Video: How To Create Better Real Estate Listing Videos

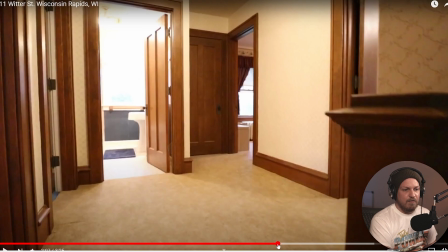I see why you would want to show everything in the hallway, but this shot, pressing in for 3 seconds,
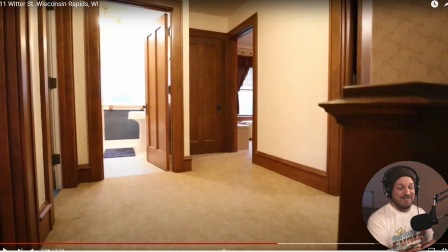just going towards, whatever rooms, you can see how many doors there are, so you don't need to show what every single one is, because you're going to show those rooms anyways. You can just do a press in shot. I think what you need to focus on the most, with as far as like clip length goes, is just showing what you want to show and moving on to the next thing.
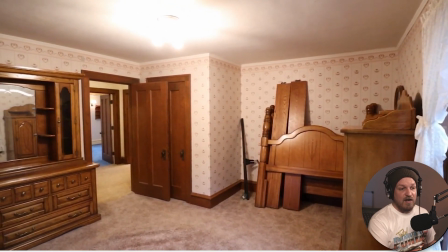Like, I would have cut that clip already. I frequently do panning shots like this just to show the whole room.
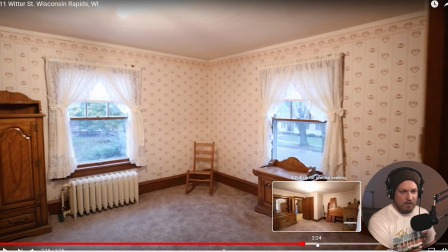Like, I'd cut it there, and then I'd start from here, cut it there.
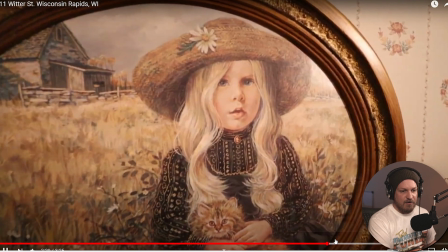I wouldn't show that. That's scary. Cut it here.
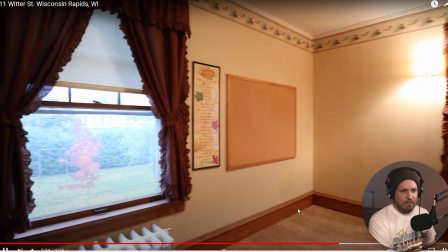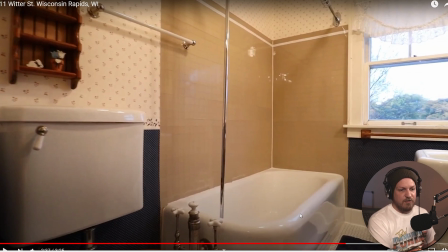I would have started a little bit more to the right. We don't care too much about the toilet. What most people care about is like the bathtub and vanity.
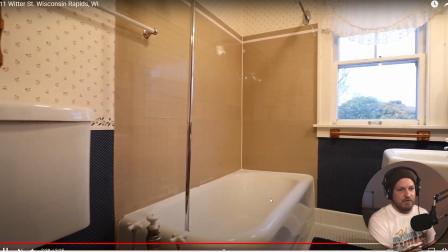Everybody knows that there's going to be a toilet.
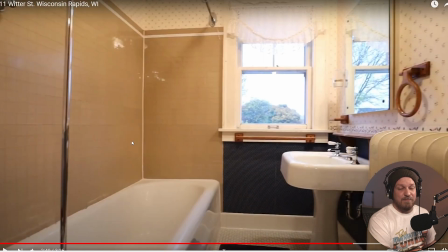So like that, where that shot ended is where I would have began it, and just push in a little bit for 2 seconds, and then you're done.
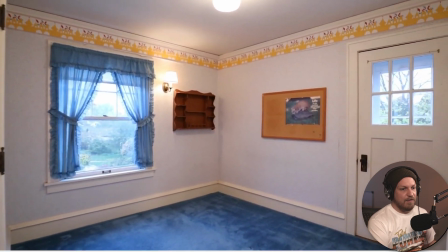And then I'd cut it right here.
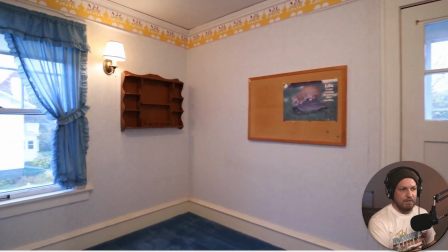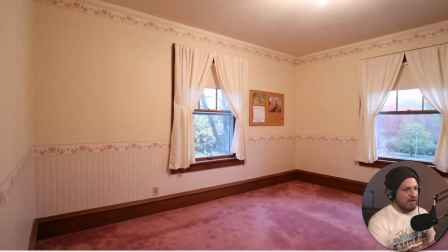And then I'd cut it right here.
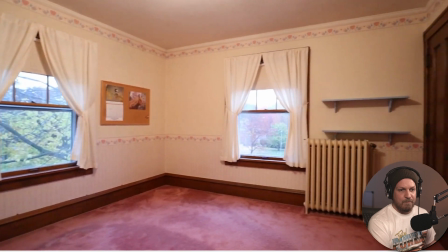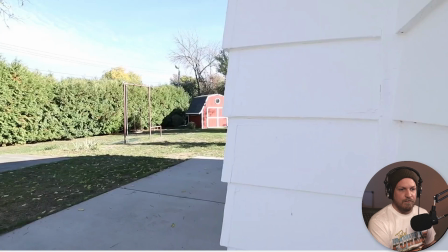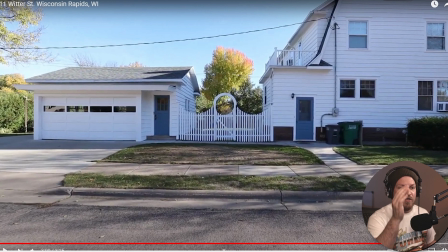Something I'm noticing over and over again is that you start a clip and then you start moving. If you just move over, like if you cut the beginning of the clip and then just start moving before the clip even starts, you'll start noticing a better end result.
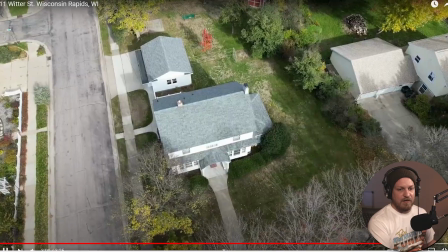Like right there, cut it just a little bit further in. Like I would start that clip right there even.
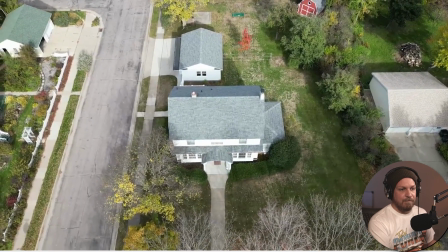That's a nice drone shot. Much more smooth, consistent inputs.
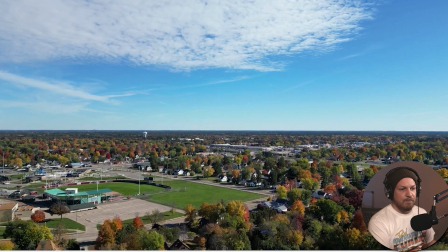I would even opened with this drone shot. Overall, I'd say, honestly, 6 out of 10. I know that seems a little bit low. You do have things to work on, mainly exposure, learning how to get smooth, consistent inputs where, like I said, if you're walking and you move the camera a little bit, start over. The more you do that, the more you'll get used to just being able to hold the same movement. Like if you can do this, hell, I'll even demonstrate it a little bit. Okay, so this looks really silly, but the main thing that we want to do is if you're starting a shot, just do your best to be as slow as possible. So pushing, smooth motion, or you can start the gimbal right here and move to the side like that, being very just smooth consistency. I know that looked really silly, but if you're filming in 30 frames per second or 24 frames per second, then you're going to see that movement a lot. So you want to make sure you're filming in 60 frames per second, you slow it down by 50%, and you're focusing on ninja walking just to get really smooth inputs. try and cap your clips a lot shorter. Just establish the shot, move on to the next one. Establish the shot, move on to the next one. I'm super keen to see what you make next time, so feel free to send it over. I love doing this kind of stuff, so if you have any pictures, videos that you want to send me to review publicly, please do so. I had a ton of fun with this, and I look forward to seeing you all in the next one. Goodbye.